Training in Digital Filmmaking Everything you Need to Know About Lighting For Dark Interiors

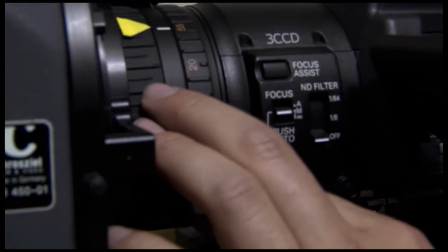[37:04] Go to my next position, which is 3.0.
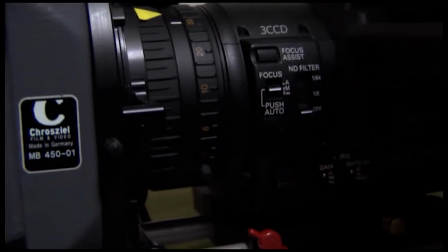[37:12] There. Where is it? Right there.
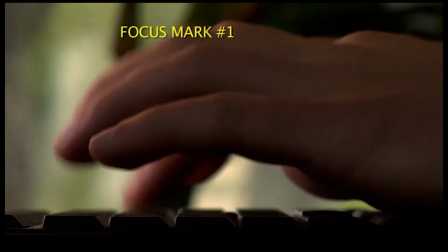[37:17]
So now you'll see when we actually watch this take that he doesn't have that problem anymore,
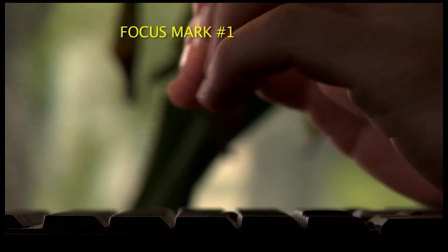[37:21]
because he knows for a fact that when the fingers are typing that he needs to be on one focus mark,
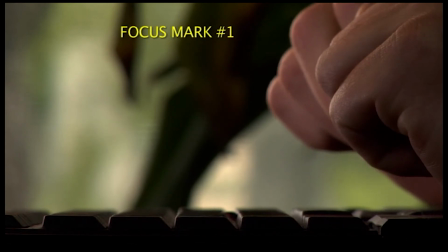[37:26]
but when Jake actually goes and just starts using the mouse, he needs to be on the other focus mark.
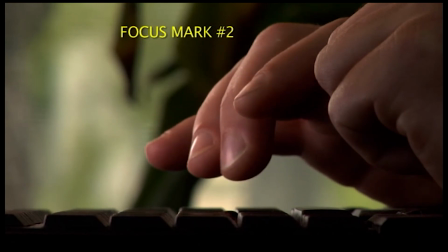[37:31]
It takes all the guesswork out of it. Notice how it's perfectly crisp right now when Jake is using the mouse.
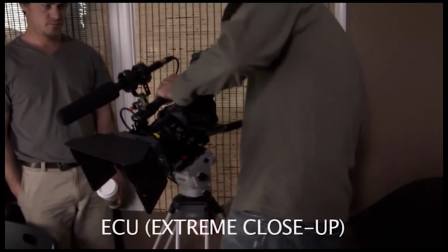[37:36]
Once again, I promised to show you some more extreme close-ups. This is another ECU that we're doing.
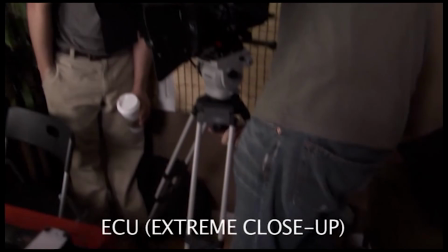[37:40]
We're going over his left shoulder, over Jake's left shoulder, staying on the same side of the line,
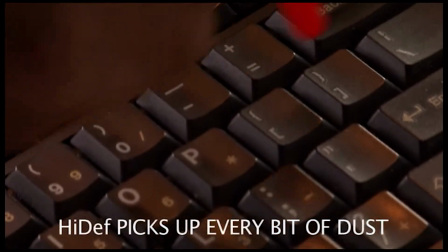[37:46]
and we're going to go ahead and, well, first of all, clean the keyboard, obviously, because high definition picks up every bit of dust.
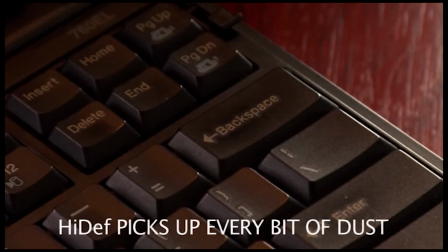[37:52]
He's using like a little squeeze blower. There is the actual ECU.
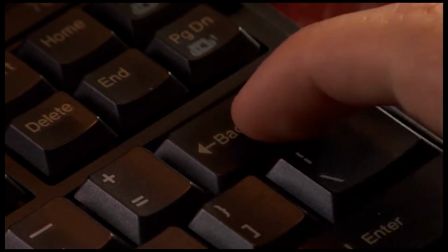[37:56]
It is concentrating on a very small part of the frame, a very small part of a prop or an object or a person.
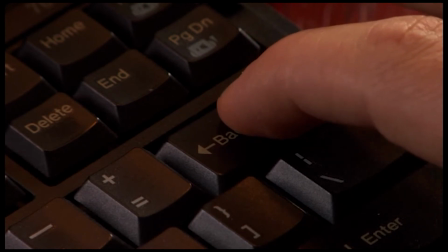[38:03]
Normally, if we were taking a close-up of a laptop, it would probably have the entire keyboard in the shot.
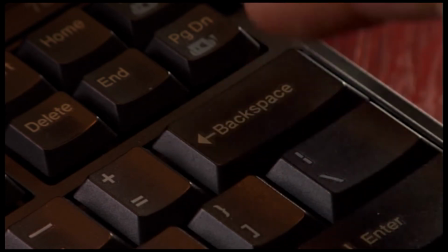[38:08]
But when I tell the DP I want an ECU or an extreme close-up of the same action, he would know that I just want one key or one group of keys around it.
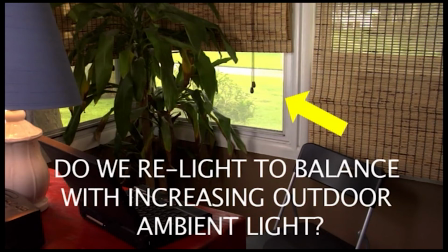[38:17]
Ambient light outside actually increased because the clouds went away from the sun. So do we relight to balance with increasing outdoor ambient light?
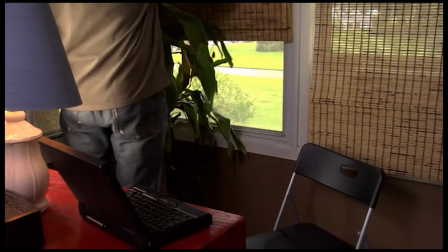[38:25]
Nope. We're just going to go ahead and lower that shade. And we decided to do a light gag on this one as well too.
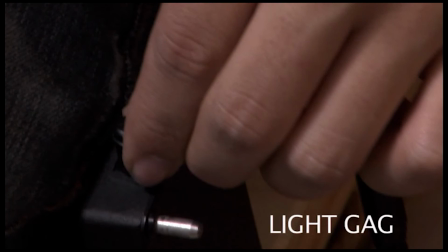[38:31]
You can see the DP right there plugging in the light gag into the battery. Essentially there's a cable extending from that battery over to the light panel that's sitting on the laptop in front of Jake.
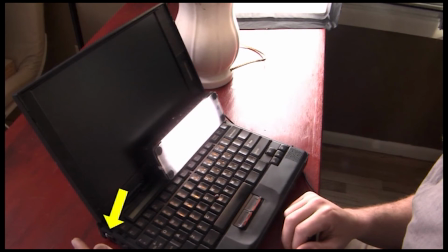[38:41]
And when the DP plugs it in, that's when the light comes on, but it matches with Jake flipping that switch right there on the left hand side of the computer. And it makes it feel like the screen has actually come on at that point.
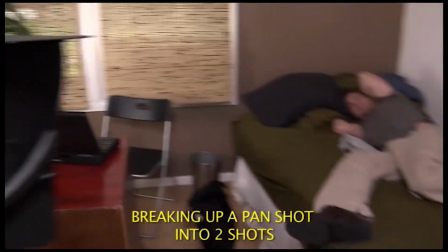[38:52]
What if you shoot a certain shot where he starts right there on the desk and then he goes to the bed right there on the right hand side, but you only like the first part of it,
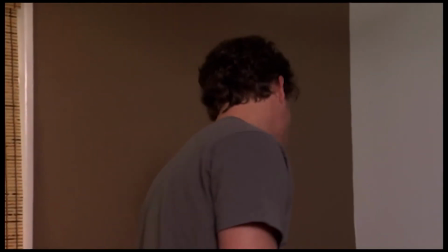[39:01]
and then when he actually gets into the bed right there, you don't like the action anymore, but you already wasted all that time doing the entire first part of the shot.
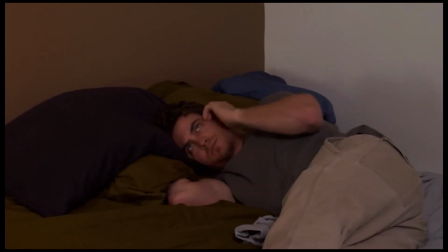[39:08]
You don't want to redo the entire thing, you just want to redo the part that you didn't like. So what do?
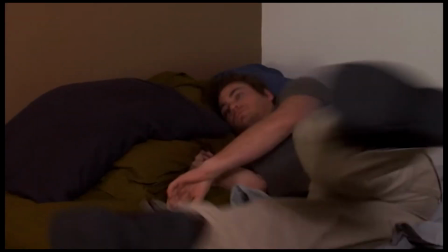[39:12]
You just frame up the bed, put up a static shot, and let him walk into the shot from the left-hand side without crossing the eye line, and that way you can just cut to it.
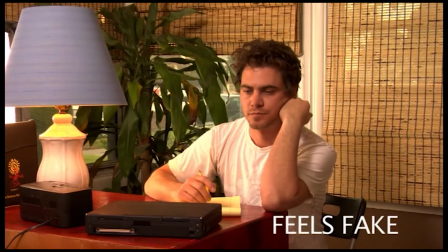[39:21]
Okay, the next scene we're going to talk about is Jake's apartment inspiration scene, where he finally finds the inspiration to write,
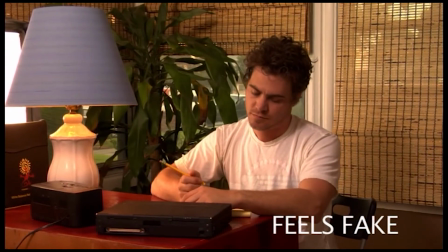[39:26]
and then he writes all the way up into the morning, and he gets startled by his alarm. So here's where we started with the shot.
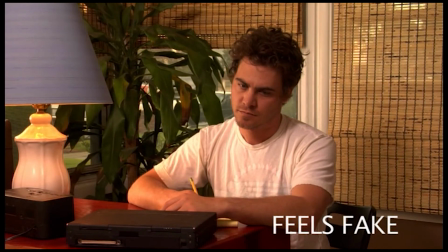[39:34]
This is where all the lights were on, and we were kind of trying to play with the ratios and trying to figure out how to make it feel like this is a sunrise scene,
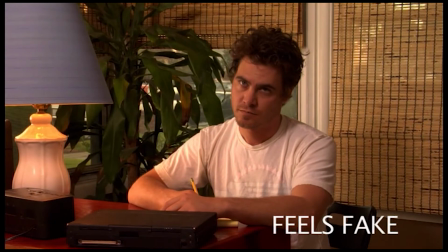[39:42]
even though it's kind of actually in the afternoon right now, and obviously the sun itself is not going to help us make that kind of an illusion. If it was sunrise, it would be coming in from the left-hand side of the frame through the window.
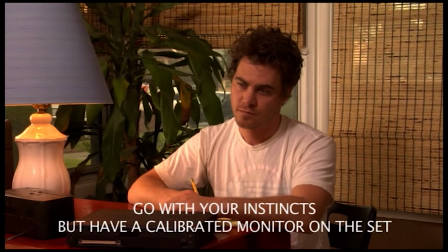[39:55]
So how do we kind of duplicate that kind of lighting? So we decided to go with our instincts, but of course we have a calibrated monitor on the set. So when we go with our instincts, we know for a fact that what we shoot is actually what's being printed to tape.
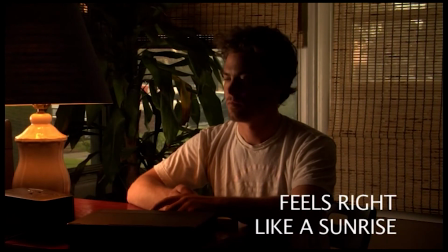[40:07]
There you go, feels right, just like a sunrise. And the reason being is it's very sourcey. If you had a sunrise, the sun is going to be coming only from one side. You're not going to have any fill light practically in the room at all. And even though it felt like we needed to add some fill light to fill in the shadows, in this particular circumstance we didn't.
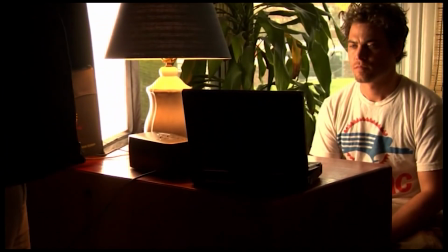[40:25]
All we needed is one 200-watt HMI sitting on the desk right next to him on the left-hand
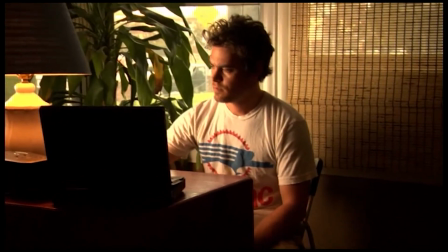[40:29]
side, and we tinted the white balance to a warm 3, and it felt right.
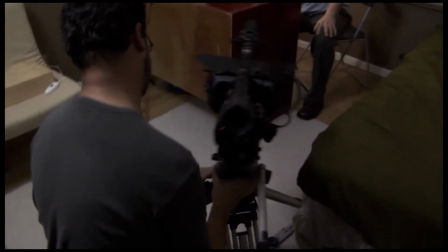[40:35]
But then we lowered the camera, and when we lowered the camera, we were able to change the perspective completely.
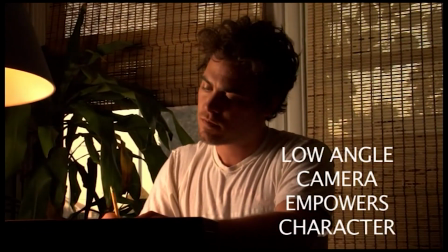[40:39]
The low-angle camera empowers the character. This is supposed to be when he's actually writing into the morning. This is about 8 o'clock in the morning, right before the alarm actually goes off.
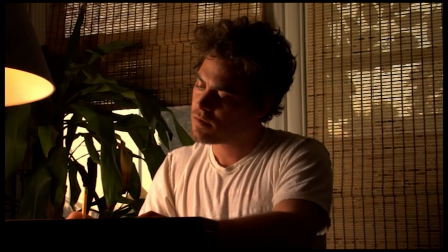[40:49]
And we wanted it to feel that because he made it through the night, because he was writing all the way through the night, that he was actually empowered as a character.
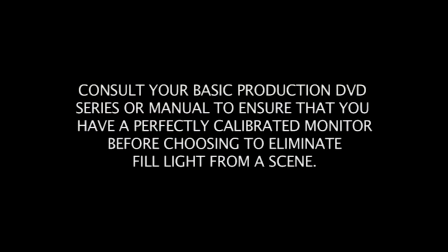[40:55]
And like I said, we went with our gut instincts on this one, but we had a calibrated monitor on the set to back us up so that we know that, you know, if we actually can see some shadow density in there, we know for a fact that we can actually see into the shadows.
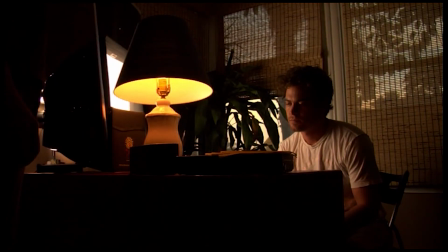[41:07]
And then we actually reduced the light intensity on him from that 200-watt HMI by putting some net in front of it.